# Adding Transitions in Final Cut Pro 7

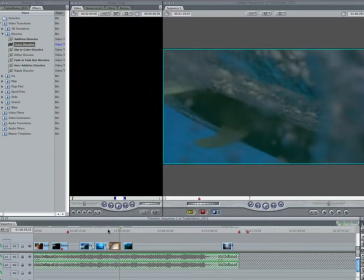Should end right about there, probably, is where the new clip should come in. So I have a problem. I can just chop the end off of this clip, but I think that would look rather awkward. Why do I think that would look rather awkward? Because I love the fins at the end here. I think they're really cool.
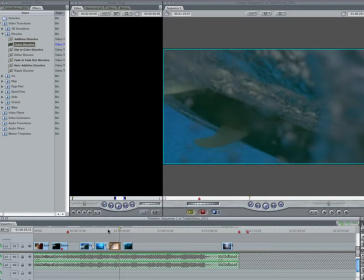So what I really want to do is chop a little bit off of the beginning. So what I'm going to do here is this, and it's not hard at all.
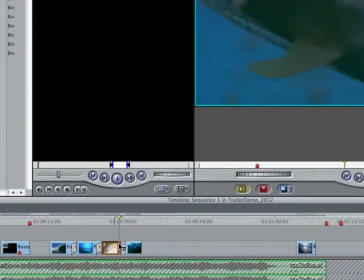Ready? I'm going to keep my playhead here on the timeline right where I want that transition to be.
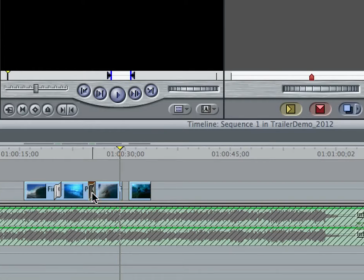Click on the transition, or yeah, where I want the end of the clip to be. I'm going to click on this transition.
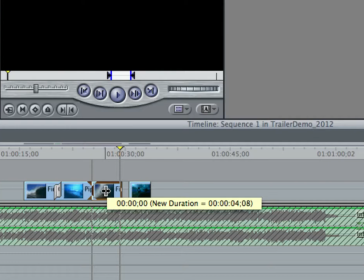I'm going to delete it. Now I'm just going to go here and do a big rolling edit, bring that out so that I've got a lot of room here. I'm going to bring this forward until it snaps to the playhead. Now I know that the end is about where I want to be.
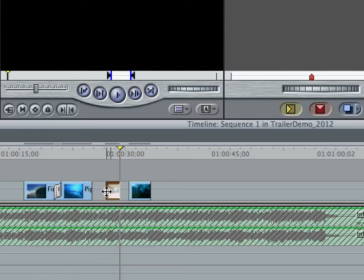Bring this forward just a little bit. Come on now.
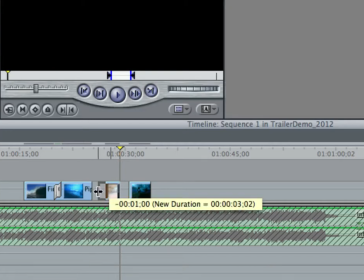There. Bring it forward just a little bit without bringing it all the way.
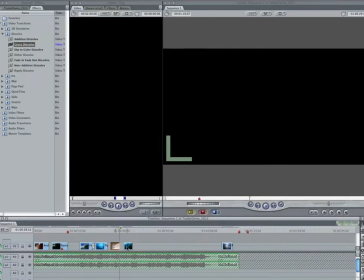And now I'm going to watch it just to make sure that the timing is about right.
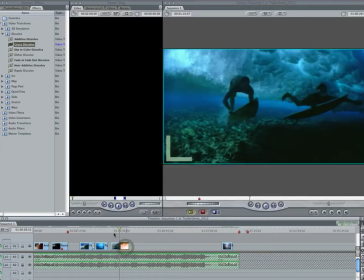Snapping back on.
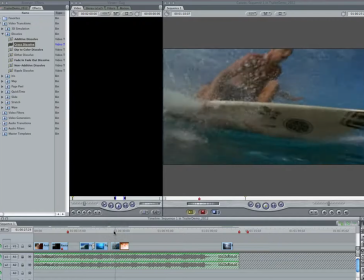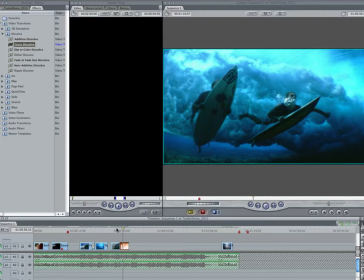I like it. Now, did you see that little black flash? See that flash of black?
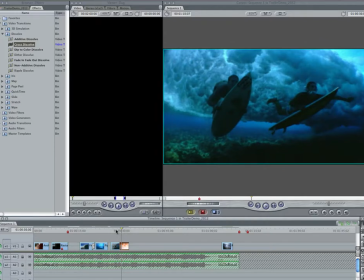Okay. I knew that this was in this clip. Usually when that happens, it means you didn't have snapping on, and when you were editing, these two clips are not touching. However, in this case, that's not what's happening.
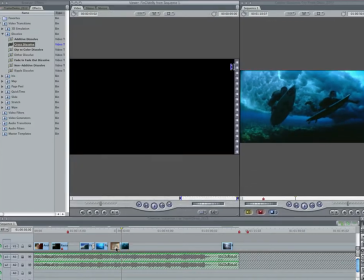What's actually happening is the footage that we received actually has a black frame at the end of it. Oops. If I go one frame over by hitting the left cursor arrow, I'm good.
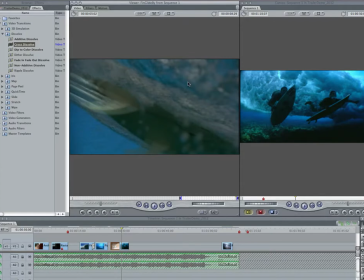So what I'm going to do, one frame like that's not going to make much of a difference. So I'm going to reset my out right on that frame,
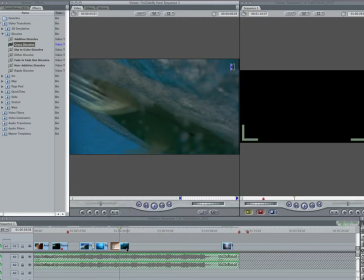which shortens the clip on the timeline, which now means that there's still a black frame there because now my two clips are not touching.
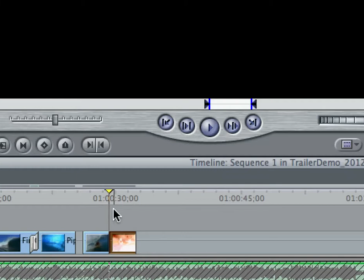So I'm going to pull this out and then snap it back in. Now, as I play it, there should be no black frame.
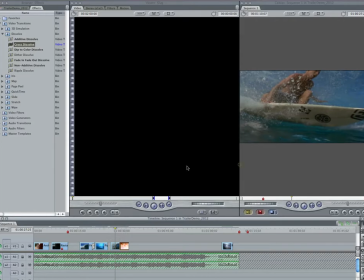Make the window bigger and let's just check it out.
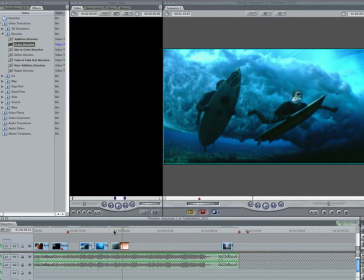Perfect. So now I'm ready to add my cross dissolve back in. I finagled my editing a little bit.
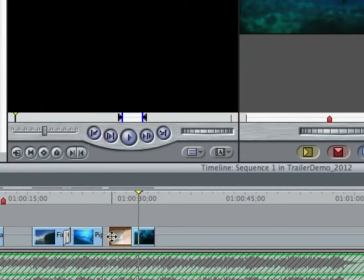It looks a lot better. So I'm going to go back in here, snapping still on, and I'm going to do a rolling edit.
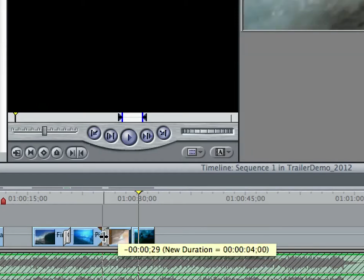I'm going to bring this clip back until it snaps to the second clip. So this is our third clip.
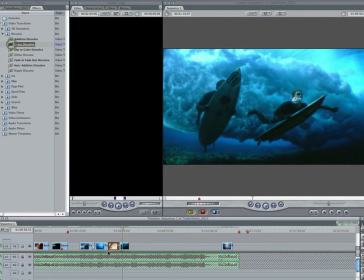And now I'm going to add this cross dissolve back in, and let's watch our final product.
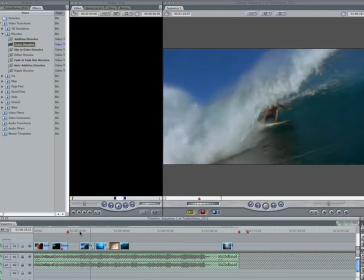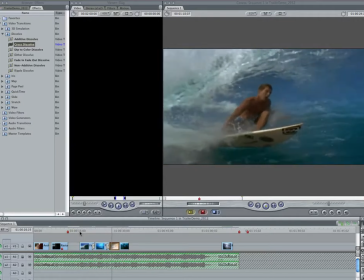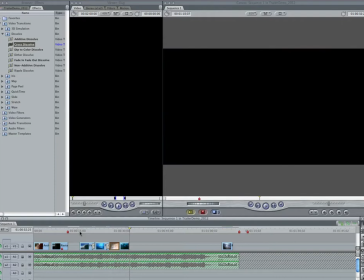Good. I think the timing could probably be worked on a little bit. It's maybe 3 or 4 or 5 frames off, just a touch. I'd probably move all 3 of them together, all 4 of them together until I found it.
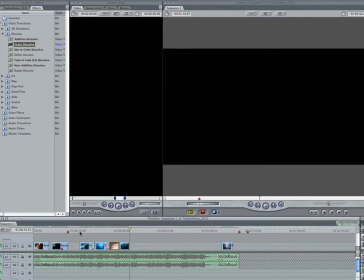But you get the idea. Now, I just want to show you a couple of the other transitions just so that you have a sense of what they might do. So I'm going to delete my cross dissolves here, and I'm going to add a fade in, fade out. Pretty simple. Fade in, fade out. Fades to black momentarily.
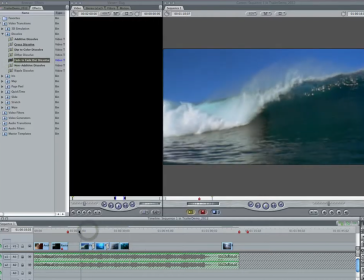Not going to be as good for this as I think.
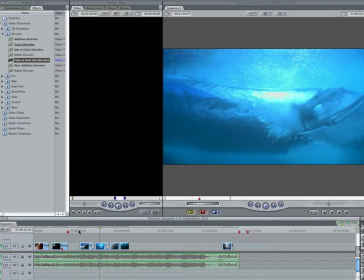What does that do? How does it feel different than the cross dissolve?
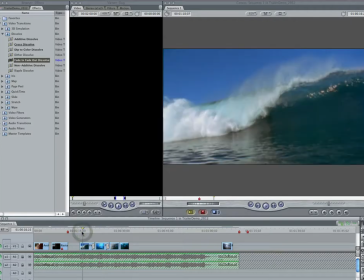Let's watch it again. What does it communicate differently? Because I think it's as important to discuss really quickly here.
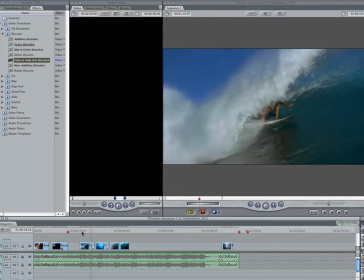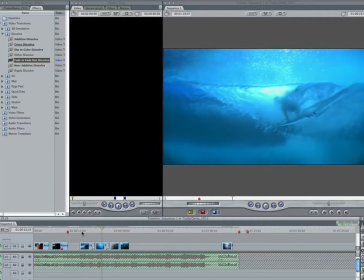Does it feel like it's the same shot anymore? I think the fade to black separates them. Makes it really feel like they're two different actions now.
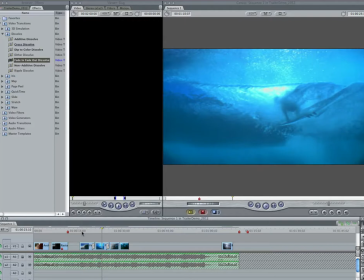Whereas with the cross dissolve, we were kind of saying that's the same guy, the same board, the same wave. Whether it was or not, it doesn't matter. That's what we were kind of saying. By putting the fade in, fade out, now you're kind of saying this is a different shot, maybe even a different guy, different board, different wave.
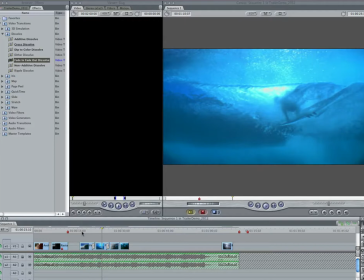Does that make sense to everybody? So the transitions that you choose, you want to be very careful with them. Ripple dissolves are horrendous, but I'm just going to show them to you anyway. Now, oh, this is good, this is good.
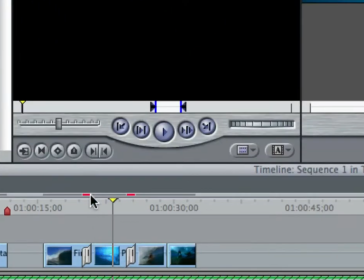Notice what just happened with these. See the little red bars that came up above them? That means that this transition cannot be played without having to render it.
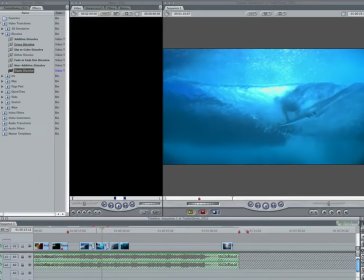Let's try playing it and see what happens. Okay, unrendered. What I need to do is I need to highlight it, and I hit Command R,
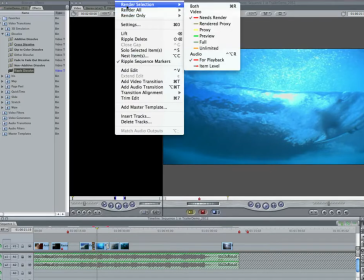or I can go to the sequence and render my selection.
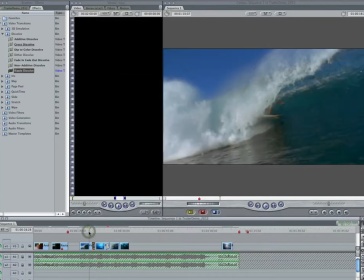It's going to write the video to the scratch disk so that we can see what it does.
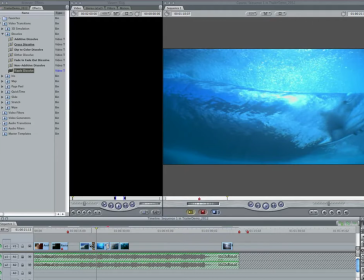And it's really ugly. Yes, even though it looks like water, it's still ugly. Don't do those. I don't like them. Dither dissolves, but I'll let you play with them. Additive dissolves are kind of cool, though. I like additive dissolves. Show you what that looks like.
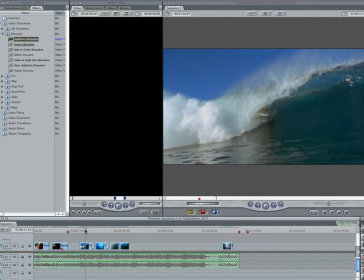Additive dissolve adds the colors, so what you do is they get brighter. Sometimes even adding into a pure white.
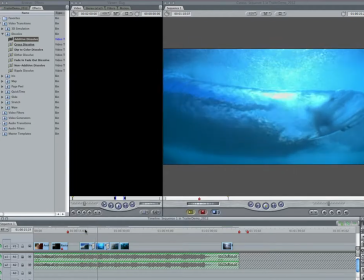See that? How it added? It's kind of neat.
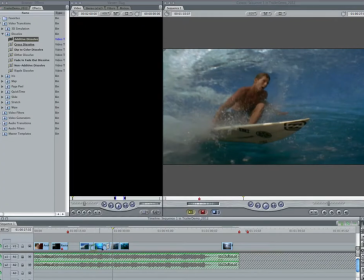So that could be kind of cool. Work better in like a desert scene or something. Like Yeah, well, yeah, exactly. It's maybe not perfect here, but I could see places where it would work really well. Let's show you some others here. Oh, page peel. I hate page peel, but everybody seems to love it.
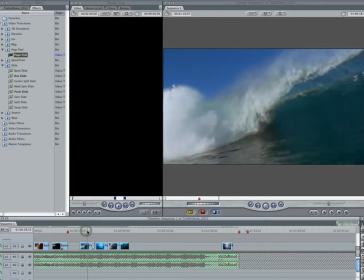There's page peel.
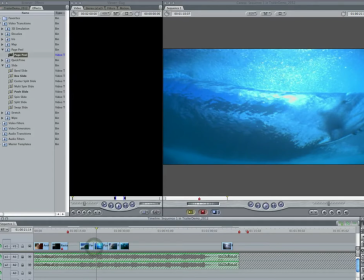Ooh. Okay, delete. Ooh, the iris ones. These are even worse.
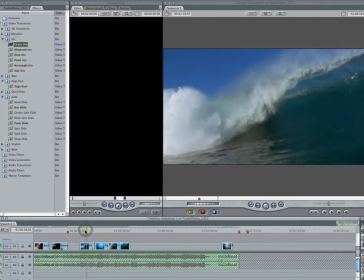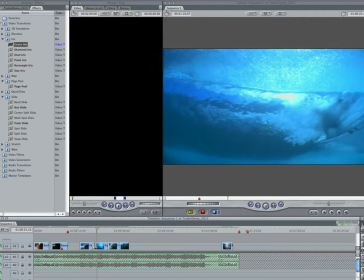Yeah, pretty bad. Now, let me just say, you can control transitions by double-clicking on them.
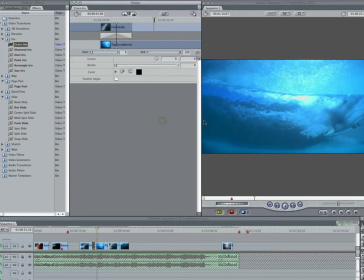We could actually make this maybe a little better. I double-clicked on it, and you'll see up here I have some options.
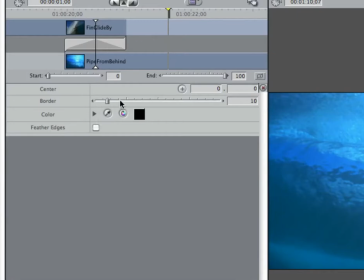One of the things that I can do is I can add a border. Well, the border's not going to be so good.
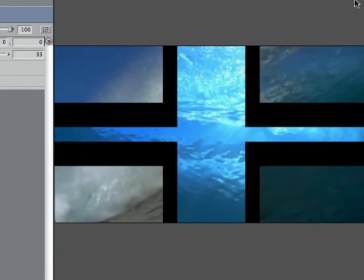Let's move into the middle of transition here. See that? Border's pretty hideous.
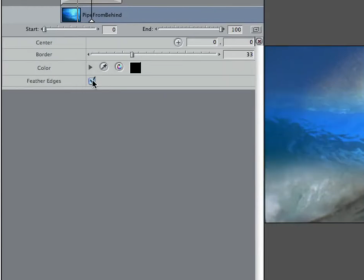But if I check the Feather Edges button, it adds, the border doesn't become black anymore, it becomes like faded.
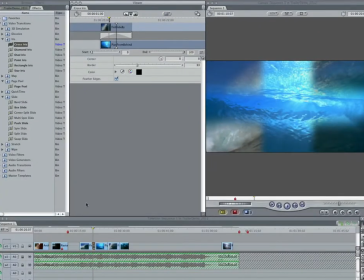So see that?
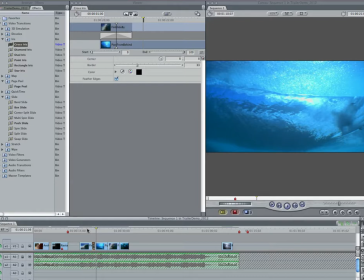Now it's not quite as bad, is it? I mean, it's still not great, but it's not as bad.
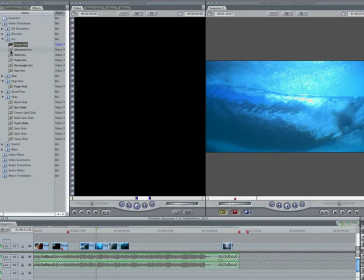Let's just try, ooh, a diamond iris. These are just as bad. Yeah, pretty bad. There was a box slide. Box slide could be cool if you played with it, maybe.
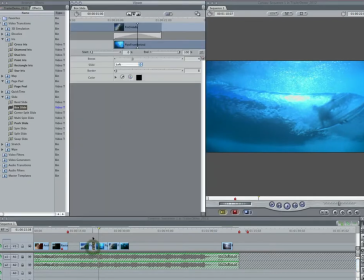Okay, so the box slide is kind of cool. You can change the direction. So in this case, I might want it to go from right first, because then it will bring in our person.
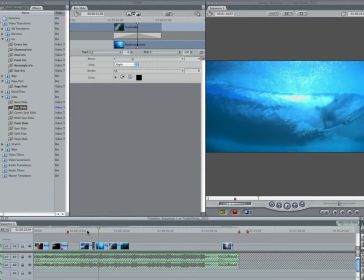See? So now the person's in there first. There's a lot of things that you can, that you should take into account when doing transitions.
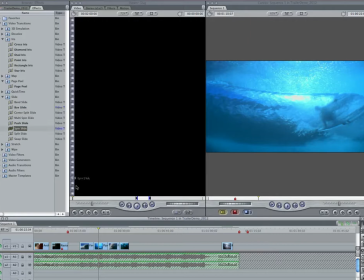They're powerful things. Oh, this one needs to be rendered.
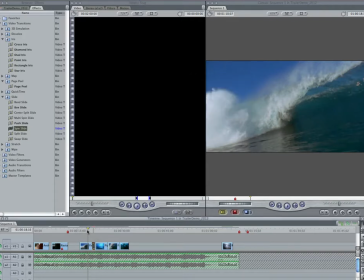Rendering transitions does not take long.
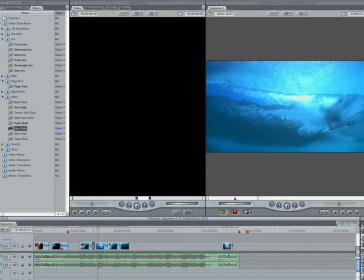Woohoo! All right, you get the idea.